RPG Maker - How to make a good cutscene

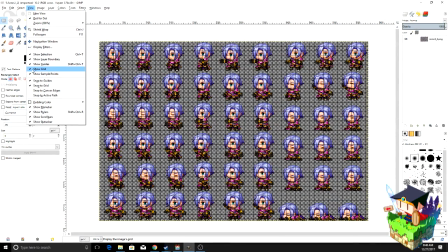[5:26]
Okay, so if you're going to be doing the same style of cutscenes that I'm doing, then you're going to want to open up an art program like the GIMP,
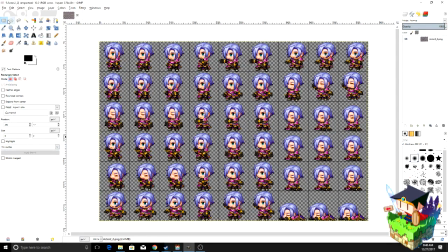[5:34]
and you're going to want to import a battler graphic and then kind of crop out little emotes and then save them into your pictures
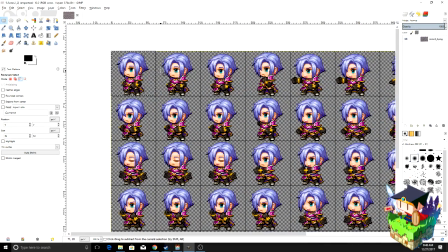[5:43]
folder, because that's what we're going to be using to kind of create that little emote symbol that shows up at the bottom right.
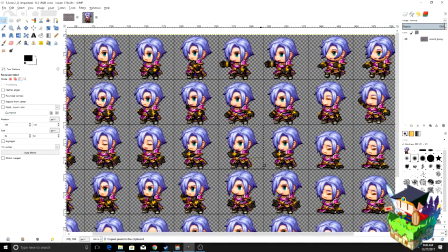[5:50]
So you're going to make various emotes, and to use them, all you really have to do is show picture.
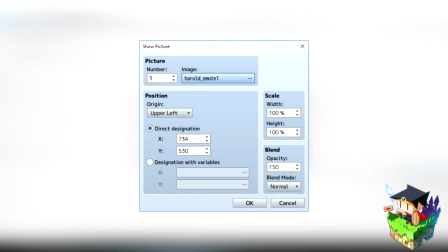[5:56]
Now, depending on which RPG Maker you're using, the locations will be very different, obviously. But for the most part, just once you get the position right, then it should be pretty simple after that.
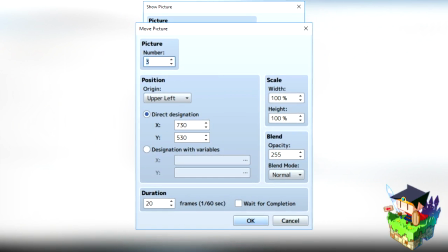[6:10]
Now, what we're going to do is we're going to slide the picture a little bit to kind of give it that opening animation.
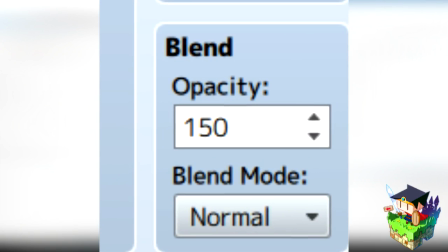[6:15]
And what I usually do is I start the transparency at 150 and slide it into 255, the opacity.
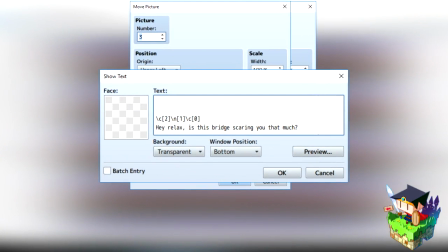[6:22]
Afterwards, I show the text, which, by the way, if you don't understand the symbols that you see here, don't worry.
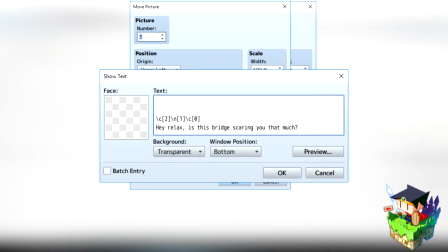[6:28]
All you have to do is hover over the part where you can input text and don't move your mouse for a second, and you should see a little pop-up window explaining what all the symbols that you see here do.
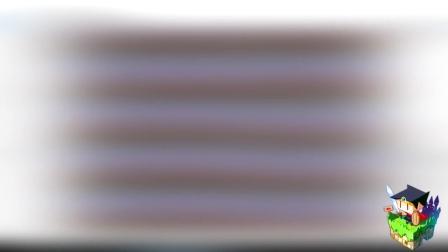[6:37]
And then when you're done with your text, just make the little picture slide to the right a hair bit and make its opacity zero.
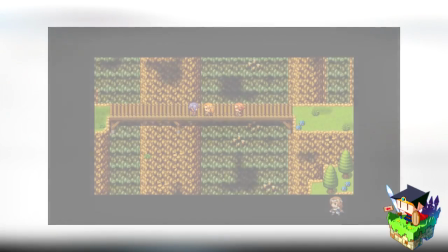[6:43]
Now, it's kind of important to add pauses in your text
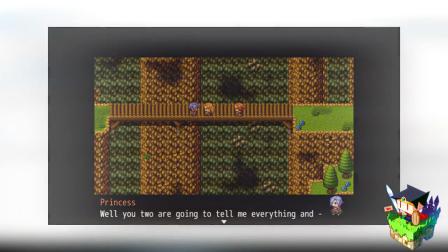[6:47]
to kind of express the delay of the characters talking, as that kind of helps you imagine the scene a little bit better.
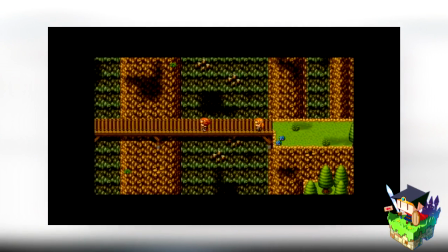[6:55]
As for the cinematic effect, I generally like to kind of have little camera movements,
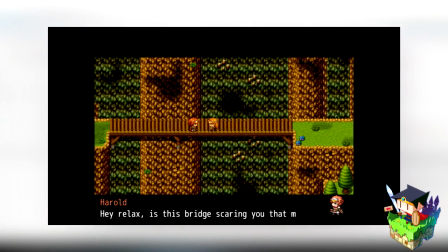[7:02]
and I feel like that adds to the excitement of the scene, I guess.
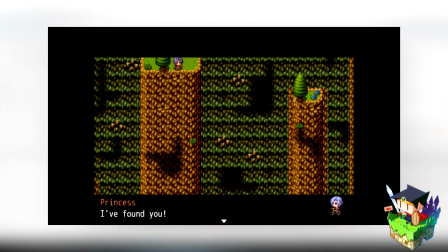[7:06]
Now, you'll notice that this cutscene wasn't all directly serious.
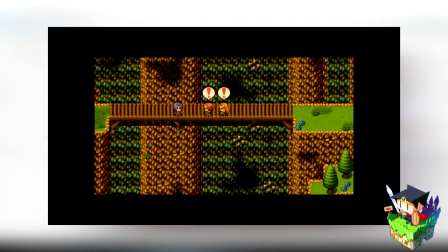[7:10]
It started to kind of feel serious when the princess caught up to them, but when she jumps down, it's a bit of a rough landing.
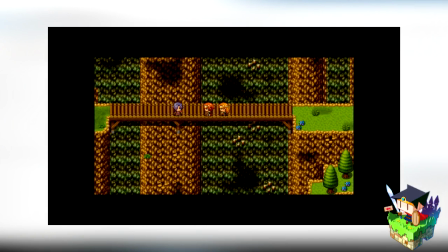[7:17]
So, you know, I added like a little comedic sound effect with like this little shaking for like a half second of the screen, or for about 1 second. And then she pauses and she's like, owie, like that hurt. So adding comedic relief into your scenes will keep the player from being bored. I'm not saying like do that with every scene, because that would be bad.
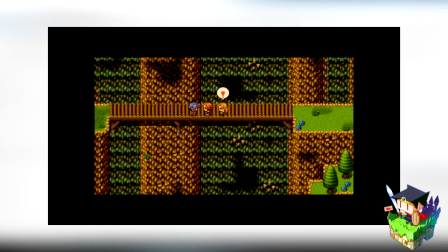[7:36]
But for some of your scenes, if it's not too directly serious, then go ahead and add some comedic relief like that right there.
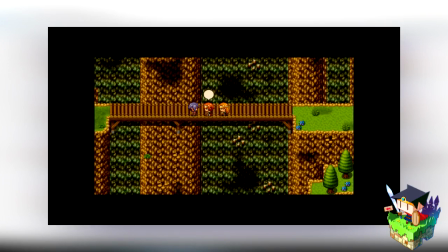[7:43]
Now, as for the characters moving around and everything during the text, that could be achieved by using a simple little trick,
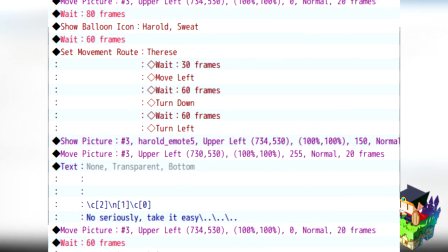[7:50]
which is setting the move route but not waiting for completion, and instead using wait timers.
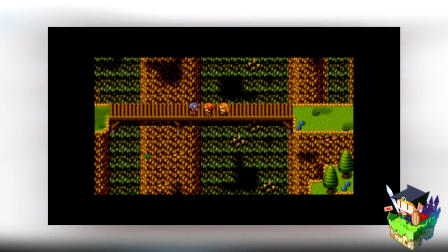[7:57]
Now, you can also use the wait inside of the set move route to kind of
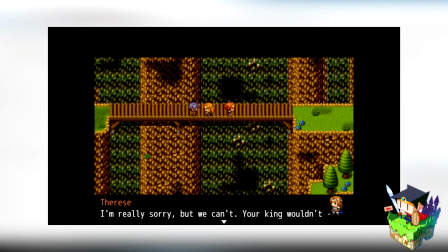[8:04]
delay a little bit when the other character takes action. That way they're not moving in complete unison.
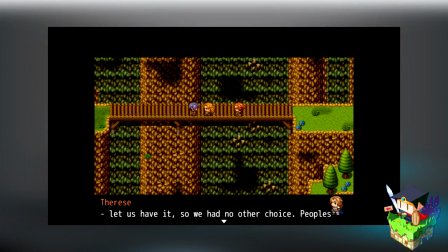[8:10]
That's also important, because otherwise it's just going to look like, oh, they moved and stopped at the exact same time.
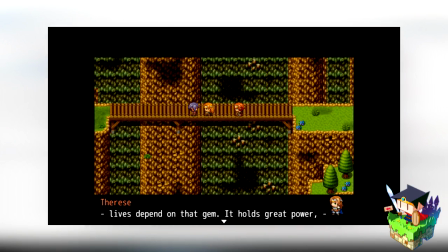[8:15]
You don't want that. I also made it look like Harold was a little bit bored. When she was about to tell the story, he kind of walked around for a little bit and then came back up behind her. And I feel like it's important to continuously express the emotions of your characters.
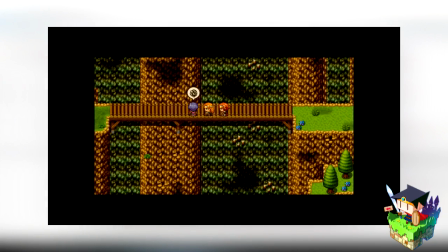[8:31]
Like, don't let them kind of drift into, I guess, roboticism is a term that I can use for that. Don't let them drift into nothing. Like, keep their character alive.
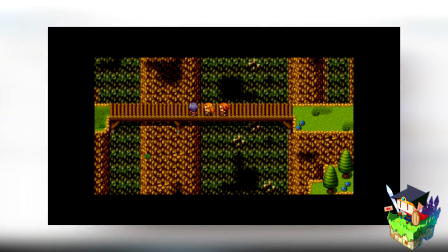[8:41]
And one way to do this is, you've seen how, like,
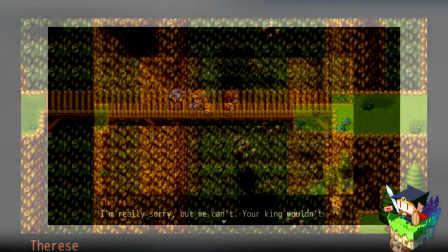[8:45]
when Therese kind of pushed him back a little bit so she could talk, and how he got a little bit pissed at that.
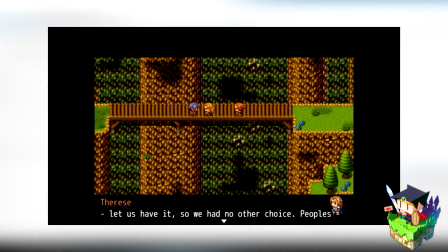[8:51]
Like, he walked off and he got a little angry mark for it. That's kind of like what I mean by keeping your characters alive. Because, you know, if he would have gotten shoved back and just stood there, it would have looked kind of dull, in my opinion. If you're confused at all on how I've done any of these effects, in the description below,
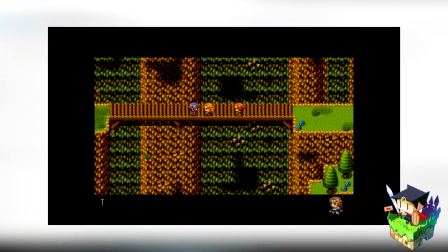[9:07]
I actually linked this project with only this cutscene in it, so you can kind of explore how it works.
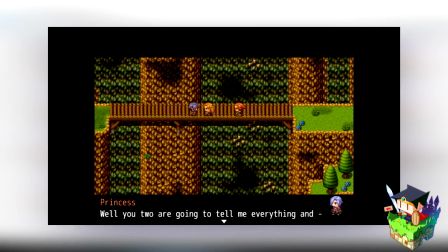[9:13]
And I've also commented on the basics, at least, of it. But yeah, you can see how the entire event works, basically.